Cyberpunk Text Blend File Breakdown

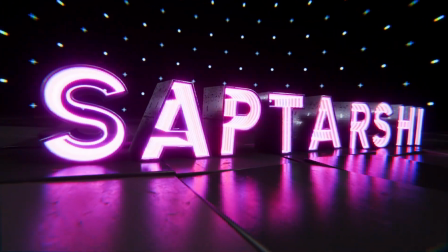0s
Hello everybody, I am Shoptarshi. Welcome to my channel.
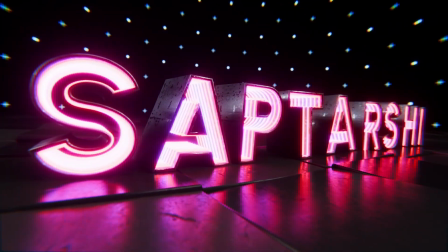4s
We are going to take a look at this 10-second animation,
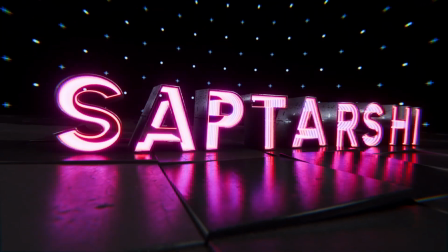12s
seamlessly looping animation that I made.
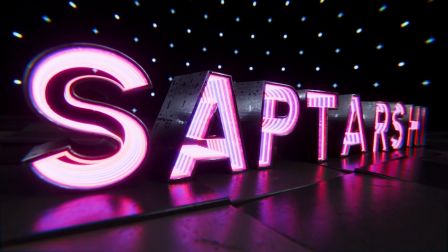16s
Originally intended as a gift for someone else, but then I decided that I was going to give them something else instead.
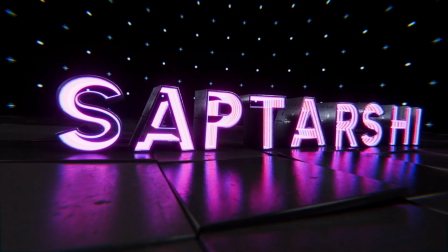22s
And I decided to use it for myself since I already made it.
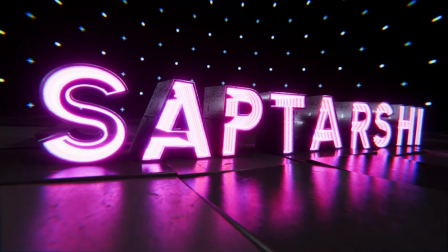28s
Obviously, the text was different for the other person, but I changed it to my own name.
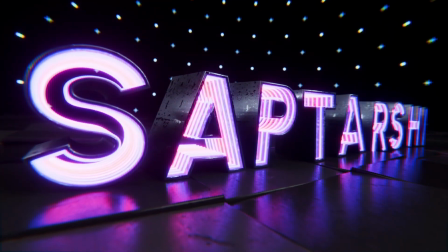36s
Let us take a look at the scene. This is the scene right here.
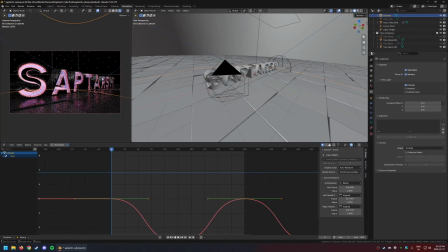42s
Hello. Oh, right. We should do this. That's what it looks like. This is a little different from the
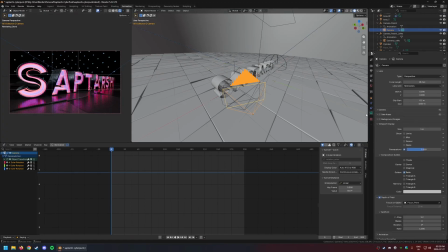55s
previous scenes that I've taken a look at, in that the perspective is different. The previous scenes were all looking top down, and this one's a little bit more
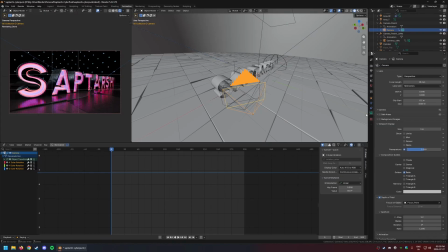69s
from the ground level, looking at the front on, and the lens, as you can see, is wider. I believe the previous ones were either 50 mm or 80 mm or 90 mm, something like that.
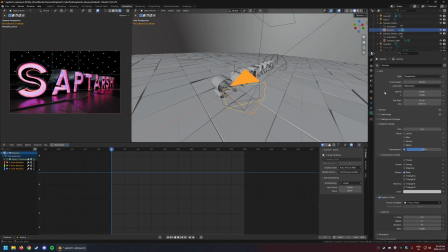86s
So those were very compressed perspectives. This one's a little bit more wide. This one's not a little bit more wide. This is considerably wide, and this forces the perspective here. These lines, as you can see, and I very much like that.
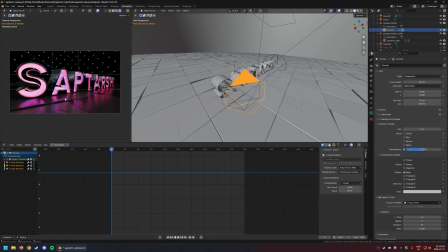105s
I wanted to make this look large, and I think this accomplishes that fairly well. These letters over here look large, and then the rest of the text recedes into the background over there.
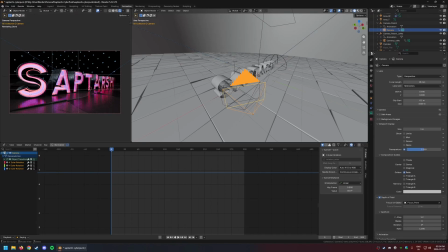122s
The other thing about the composition is that most of the focus is because of these neon tubes. Let's enable these so you see the bloom. It's not really bloom, it's fog glow. Technically, it's not technically bloom, but that's neither here nor there.
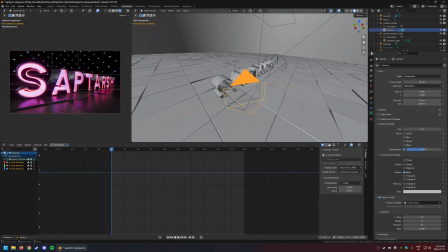141s
These draw your attention, right? And that is the point of the scene. The point is the text drawing your attention. The other thing is that these reflections, the entire scene is dark except for these lights.
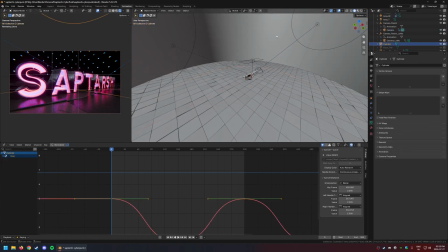158s
There are a couple of other lights in the scene right here. We'll talk about those later, but these are basically for highlighting the edges and separating, adding a rim light to the text so the text pops off the background.
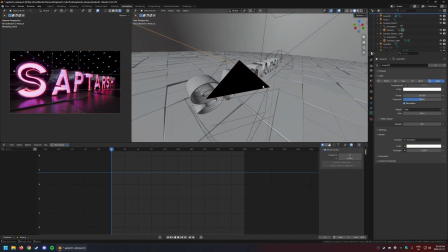175s
That's basically what these are for, and I think that helps the composition. The other thing is that this star field in the background, it's not really a star field,
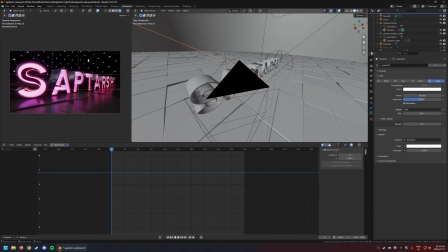187s
it's a dot and plus grid that you might remember from some of my other scene breakdowns that I have seen, or maybe you've taken a look at some of my other looping animations, and you will find that I use dot and plus grids fairly frequently.
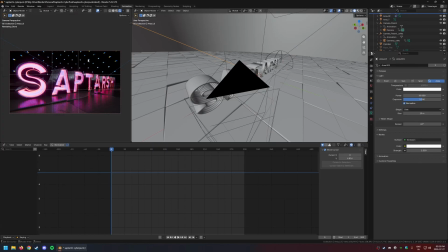205s
This is basically one of those things, and this just, if I don't have this, where is the thing?
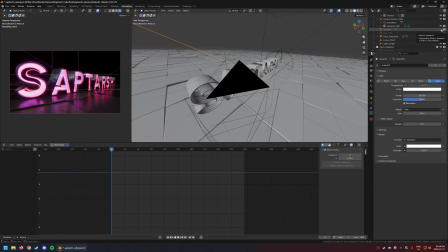213s
If I don't have this, it just looks a little empty. It doesn't look as interesting as if I have this in the background.
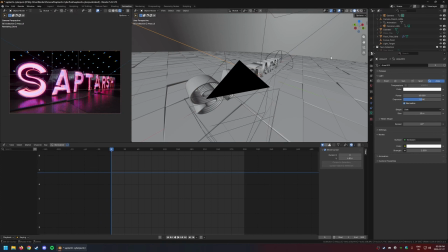221s
Also, this is a little blurred, and the reason for that is depth of field. These cameras, there are two cameras, we'll talk about those later.
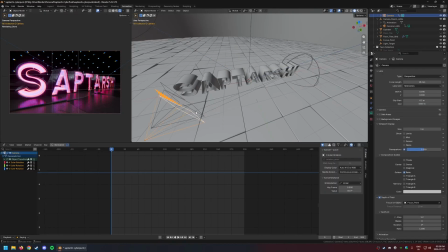231s
I think I only rendered out one of the versions that you are seeing, or that you have seen at the very beginning of the video. The f-stop value is here fairly low, and the focus point is here on these characters.